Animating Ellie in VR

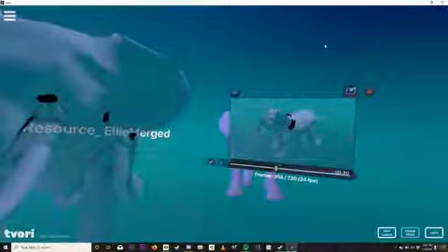8:18 So I might do that after the 3:15 mark, which is right here.
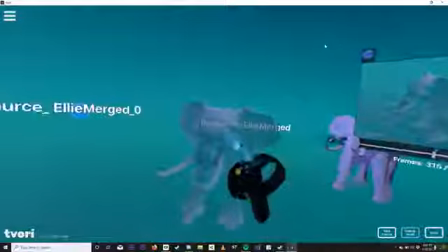8:26 Because the cool thing is that you can bring these animations into Unity and then actually chop up the clips from there.
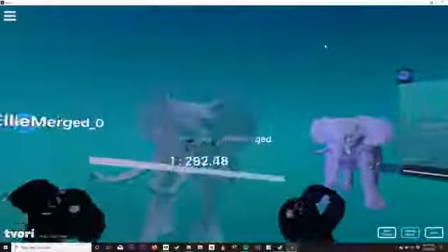8:35 As far as I can tell, I don't know how to transition from one clip to another, but it is very possible to do
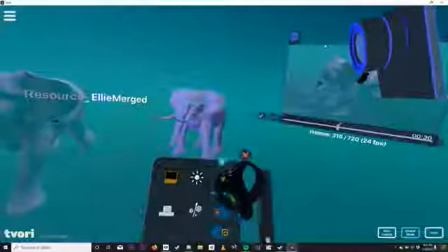8:43 to at least have cuts, so to speak. Like I kind of approach this as an editor from that point of view.
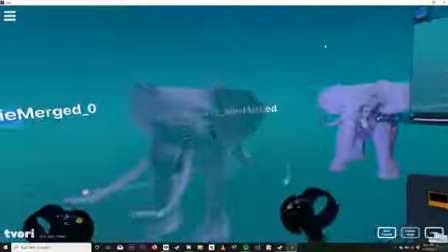8:49 Like, how would I want the different like phases of the elephant to come through?
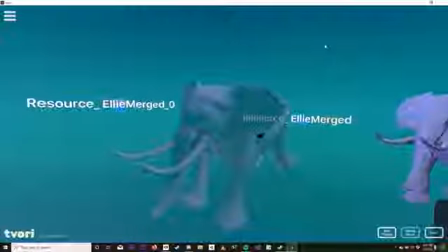8:55 So maybe I can do 2 or 3 different states. Right now, let's just focus on that second one.
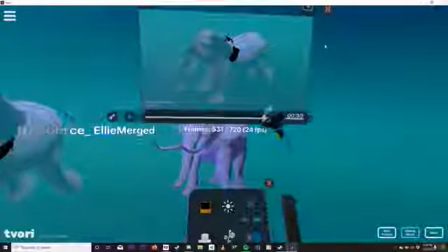8:59 So bring this back up again. I'm going to pull out, let's just say around like the 600 area.
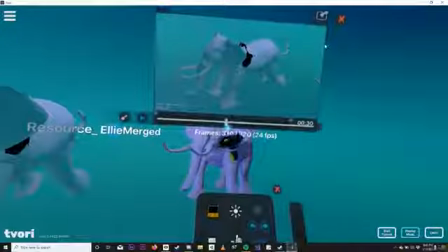9:07 That might give it enough. And then I'm going to bring it right around here, 330 mark.
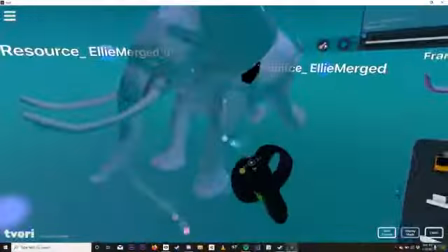9:15 I think this is running, it's running 24 frames per second. And then we are going to turn on our recorder.
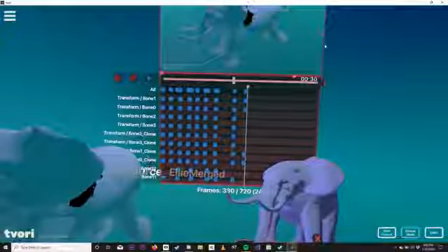9:23 So here you can already see a bunch of different things here, but I'm going to actually let it play out a little bit longer.
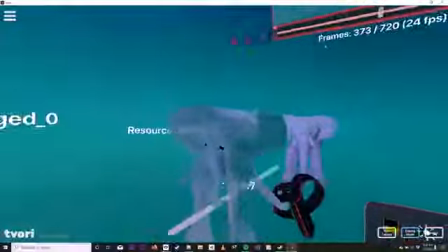9:34 Maybe when she faces you, it's sort of maybe you're overhead.
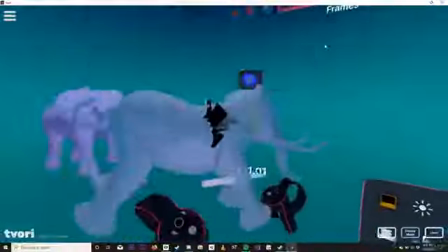9:39 It's really hard to tell where the viewer would be, but that's the thing.
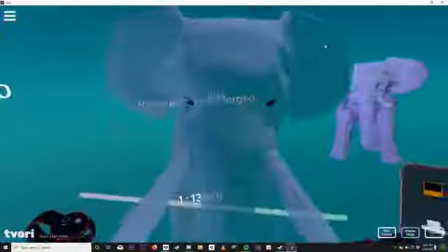9:42 I mean, if I were to learn any sort of machine learning, it would be towards that.
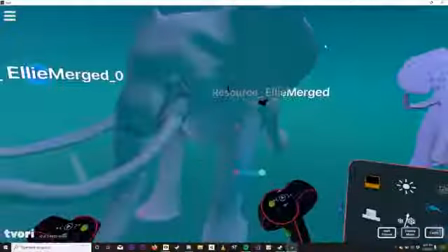9:49 Like, how can you draw the head towards the viewer and have it constantly tracked? I mean, that's the kind of stuff I'd love to learn in the coming year.
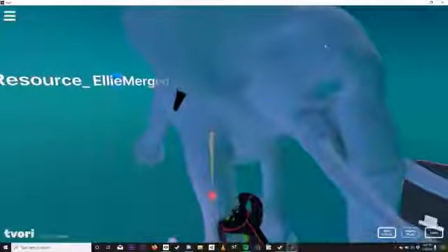9:57 But for right now,
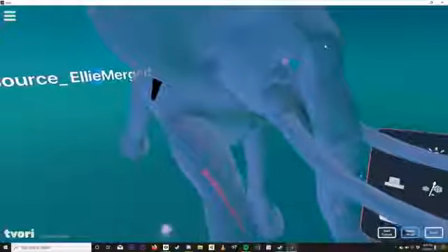10:01 Let's just sort of simulate an over
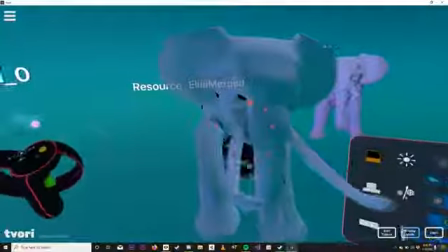10:10 where she's kind of just hanging out with you.
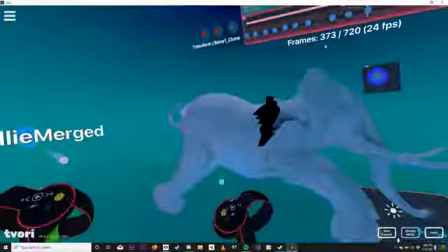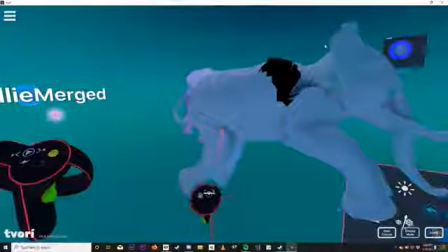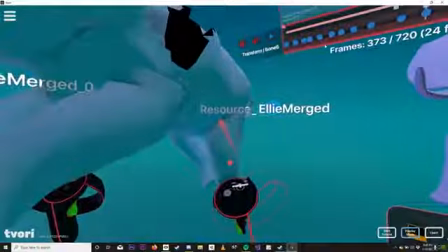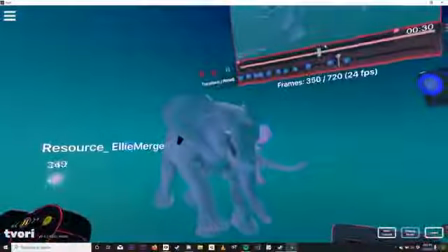10:31 Let's see how that feels. And I can offset some of those limbs.
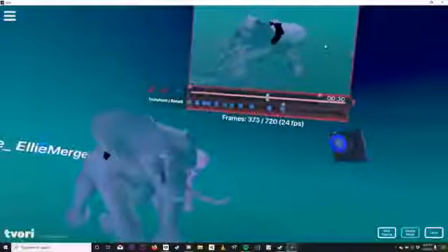10:36 Right now, I just want them to be, so for example, like this one right here,
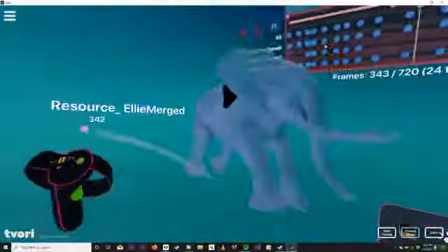10:42 I can just sort of pull out a little bit more so it feels a bit more natural.
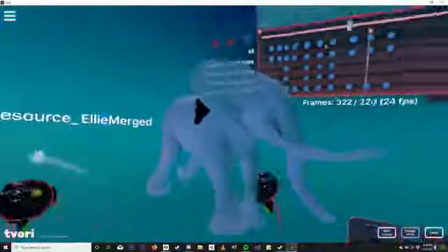10:48 Same for the right. Pull it in.
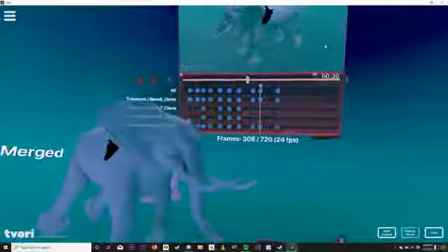10:57 And then I want the head to probably come up first.
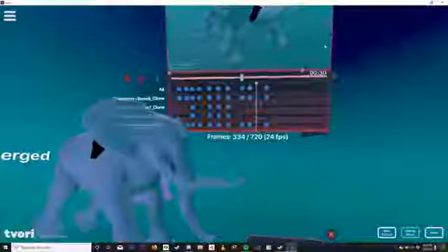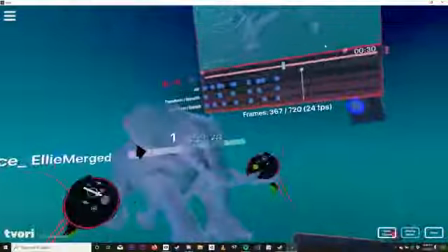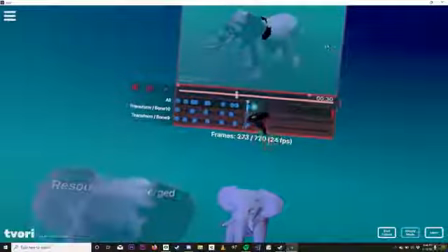11:15 Whoops, what did that do? That was weird. Okay.
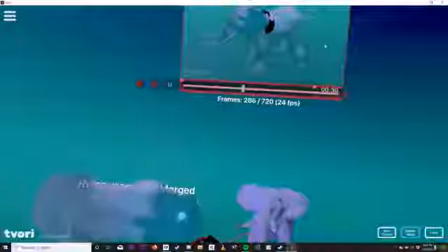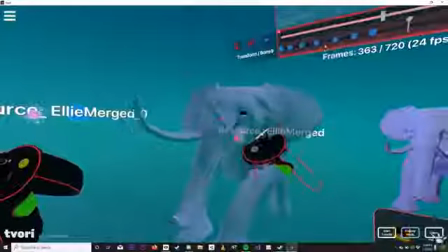11:25 Maybe I actually can rotate the whole body up in some way so it's a little bit more of a noticeable transition there.
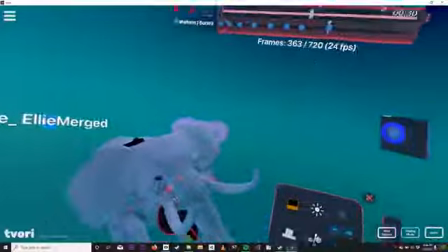11:36 By like a little tilt of the head, maybe she's very curious about you.
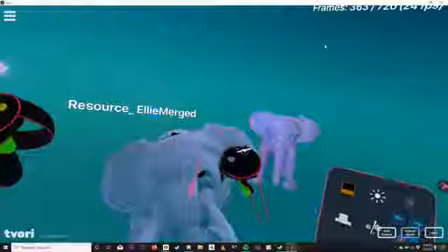11:41 Same with the ears.
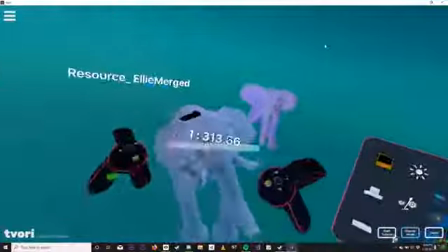11:46 She's, to be honest, she's really fun to animate because everything on it is,
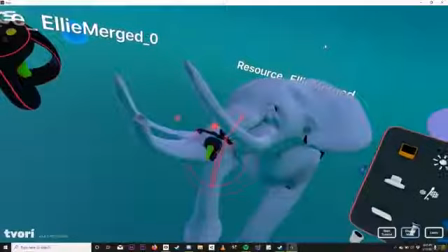11:52 and I should say that this is, I didn't even say what I did this in.
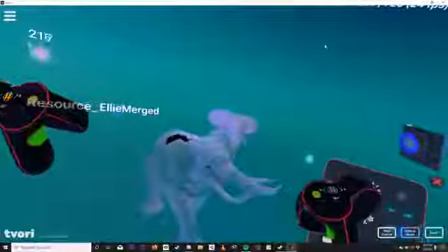11:58 This was made in Gravity Sketch first,
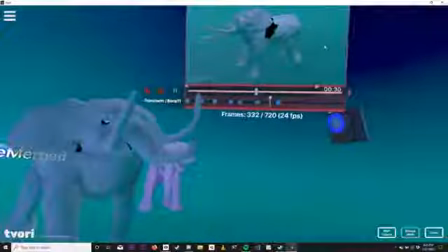12:02 constructed in Gravity Sketch with the new subdivision tool set,
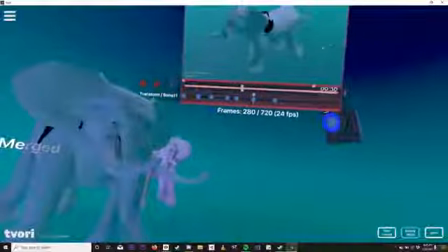12:08 then rigged in Masterpiece Motion, and then now we're in Tvori.
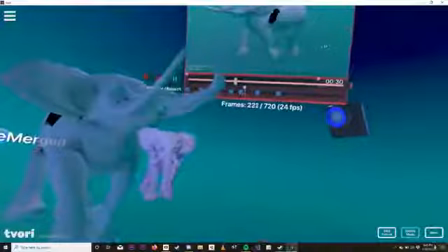12:13 So sorry I did not start off this cooking show correctly, but there you have it.
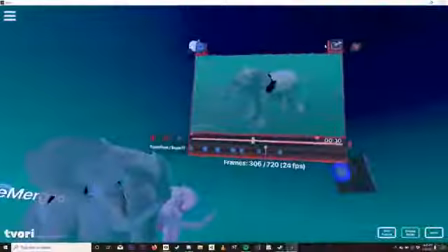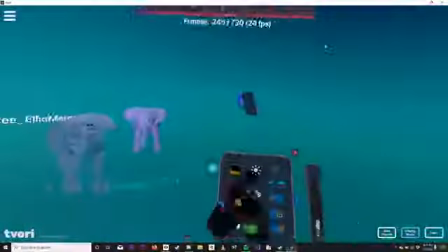12:25 Let me also put the camera over here too.